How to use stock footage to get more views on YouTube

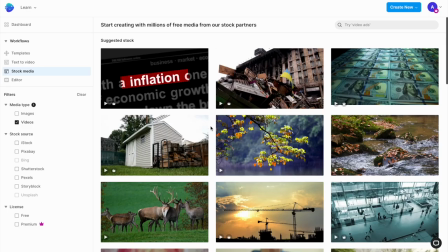[0:00]
If you're creating videos for YouTube, stock footage can be an absolute savior for you.
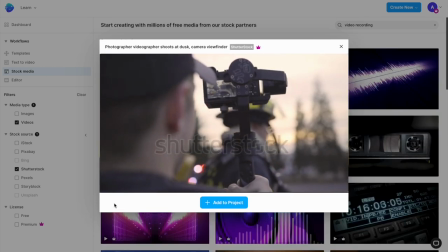[0:04]
It can massively reduce the amount of footage you have to shoot, and in some cases, completely eliminate the need for it without compromising on the quality of your videos.
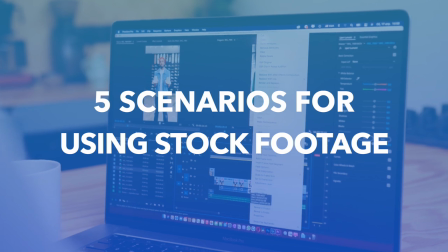[0:13]
So, in this quick video, we'll show you 5 different scenarios in which you can use stock footage from
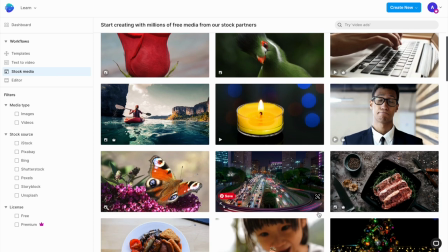[0:19]
InVideo's inbuilt media library to make your videos look more appealing and get more views.
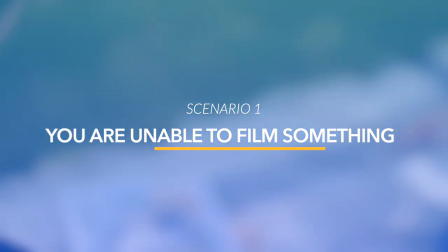[0:25]
The first and the most common use for stock footage arises when you are unable to film a particular clip while shooting for a video.
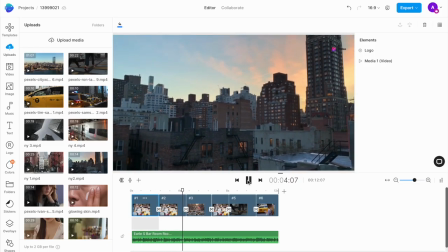[0:32]
For instance, if you are showing a New York City montage in your video and you realize you need an aerial view of the city as an establishing shot,
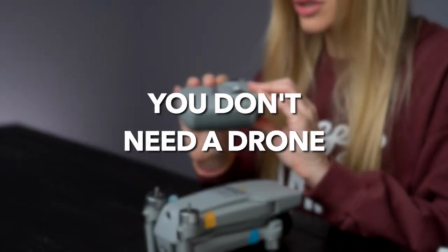[0:40]
you don't have to go out and invest in a drone to do so. You can use the inbuilt stock media library on InVideo,
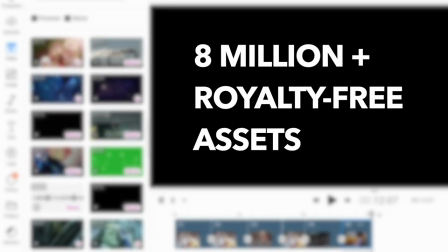[0:47]
which has over 8 million royalty-free clips from premium sources like Shutterstock and iStock, to find one.
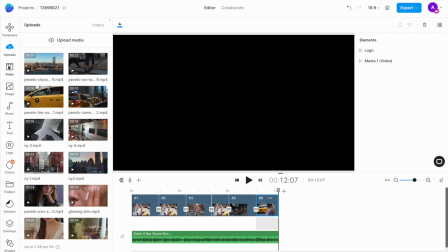[0:54]
Simply go to the video tab in the InVideo editor and type in New York in the search bar.
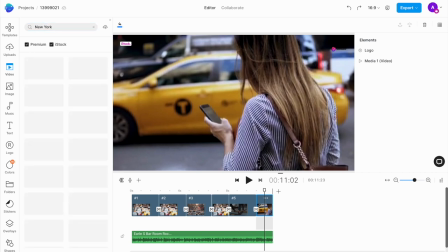[0:59]
If you've just signed up on InVideo and are on a free
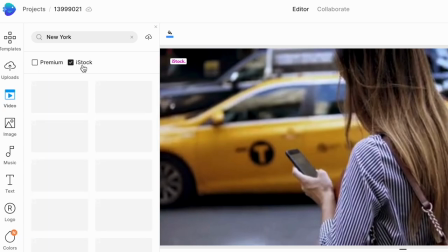[1:02]
plan, just unselect the checkboxes for iStock and premium so you can access all of the free clips.
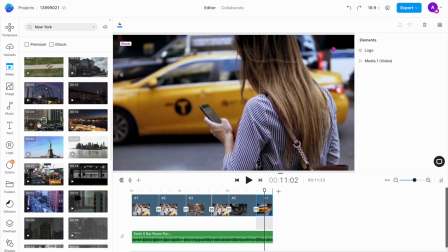[1:09]
You'll still have a lot of options to play with. But if you're committed to creating high quality videos,
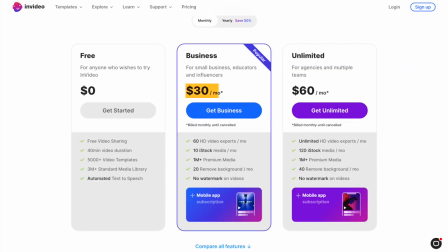[1:14]
we'd highly recommend you upgrade to a paid plan starting at just $30 a month so you can access world-class stock footage for your videos.
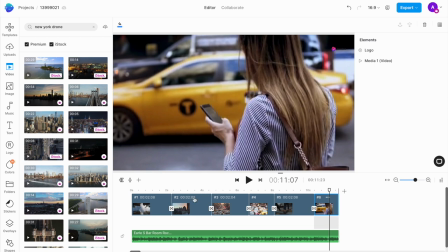[1:23]
Now I want to add a drone shot between the second and the third scene to complete my New York City montage.
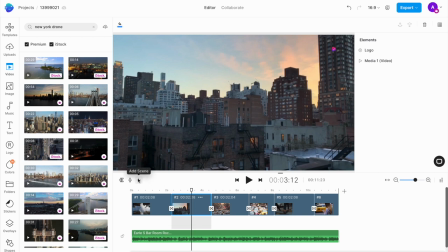[1:29]
So I will select the second scene on the timeline and then I will click on the plus icon above the timeline to add a blank scene.
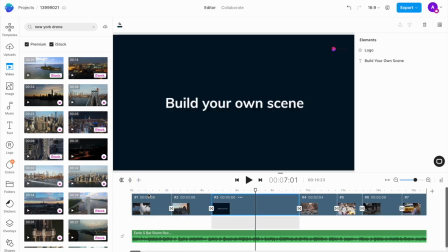[1:37]
It will automatically get added between the second and the third scene. Now I want to go ahead and adjust the duration of this scene depending on how long I want the drone shot to be. Since the rest of my clips in the sequence are about 2.5 seconds each, that is the duration I want for this shot as well.
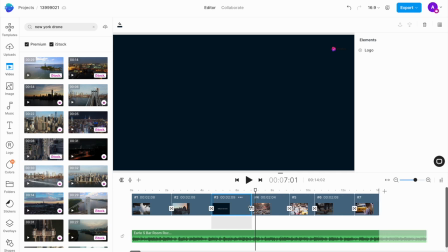[1:53]
So I will drag one end point of the scene and bring it in.
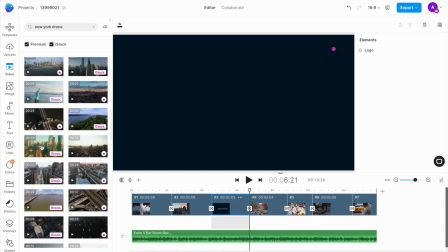[1:57]
Once the duration is set, I will then drag and drop my chosen clip onto the canvas,
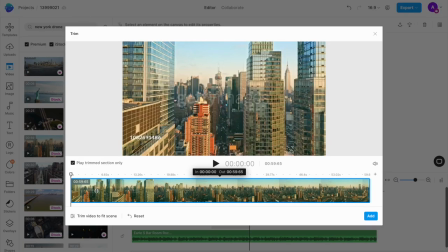[2:03]
and this will open up a pop-up window where I want to trim the duration of the clip to fit the scene. I will select this option on the bottom left corner of the pop-up window that says Trim Video to Fit Scene.
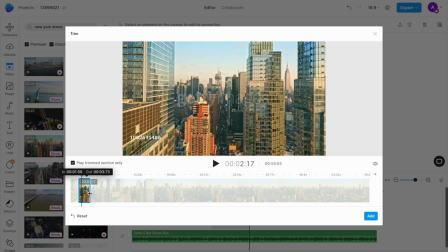[2:15]
Once I have the required duration, I can drag around this little window to select a different portion of the clip as well.
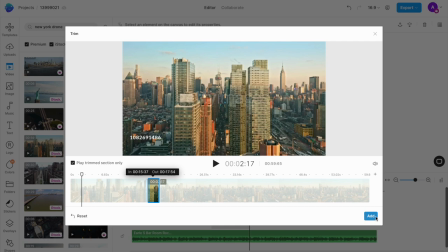[2:22]
Once I've selected the portion I want to use, I will click on Add,
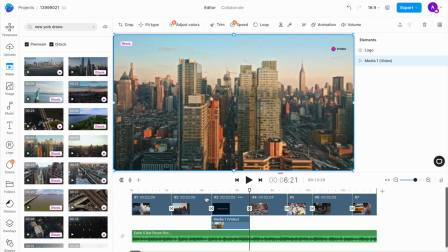[2:26]
and now I have a beautiful drone shot of New York City to complete my scene without having to go out and shoot any footage.
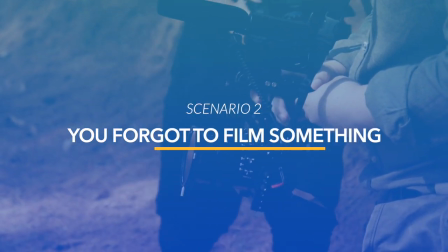[2:33]
The second most common use for stock footage arises if you forgot to film a particular clip or sequence while you were shooting and cannot go back to do it again.
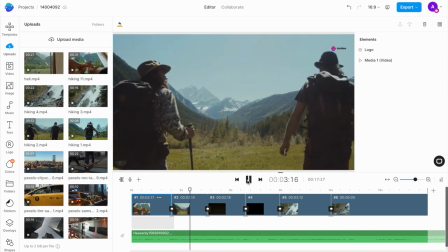[2:42]
For instance, if you were shooting a hiking vlog and you realize you need a few close-ups of hiking through the terrain to get to your destination that you didn't film,
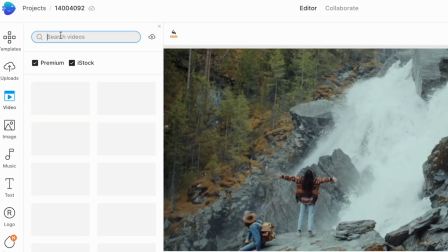[2:51]
you can once again access the stock media library on InVideo to find close-ups of walking shots.
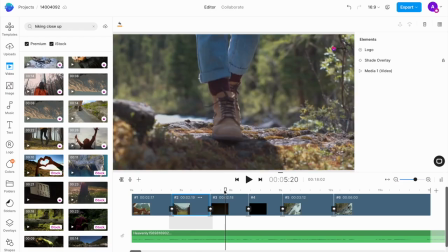[2:56]
Make sure, for clips that you want to substitute for missing footage, you try to match them as closely to your own clips as possible.
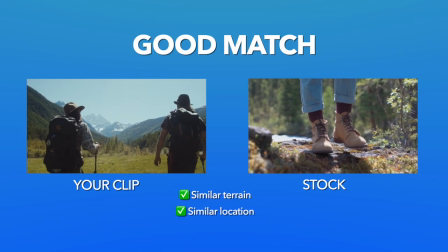[3:03]
So, look for similar terrain, a similar style of location, and similar lighting.
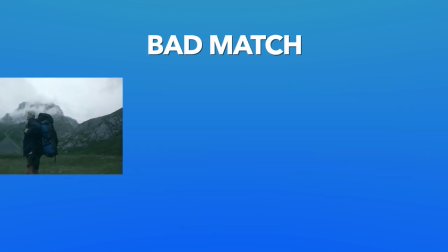[3:08]
For instance, if your hiking shots were taken during the day but you use a stock clip that was filmed in the evening,
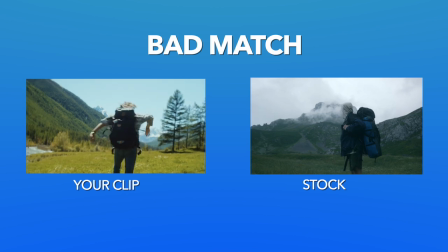[3:14]
the stark difference will make it apparent that you've chosen stock footage. Now, once you find a close match to your own clips,
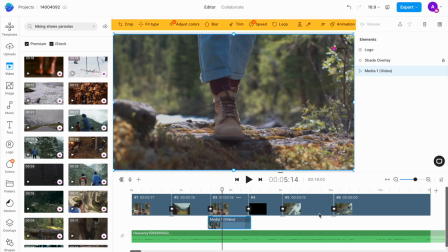[3:21]
you can use these options on top of the canvas to color correct the stock footage using the adjust color option,
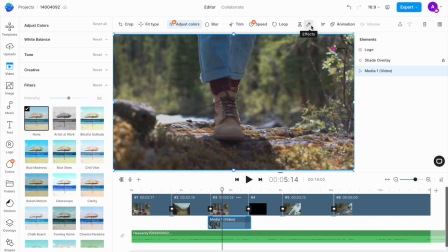[3:28]
as well as add effects to them using the effects option in the top menu to give your video a more cohesive look.
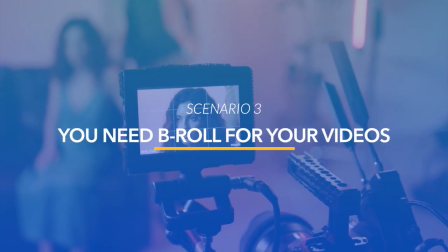[3:35]
The third most common use of stock footage is as B-roll in talking head or explainer videos.
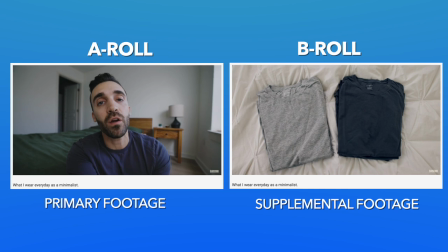[3:41]
B-roll refers to footage that supplements your main footage, and it is super useful for providing context to your story,
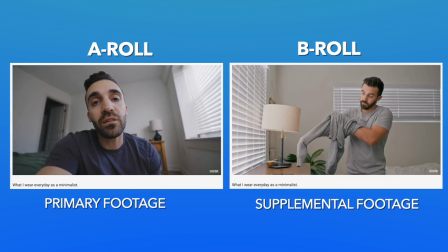[3:48]
tying clips together, and for covering up any mistakes that you make while editing.
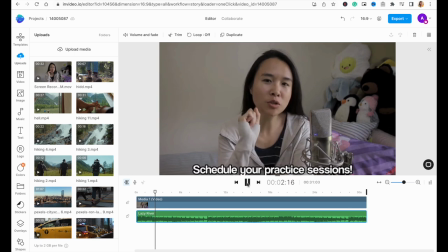[3:52]
For example, in this video, a flautist is giving tips for first-year music students. In this particular part, she's talking about scheduling practice time.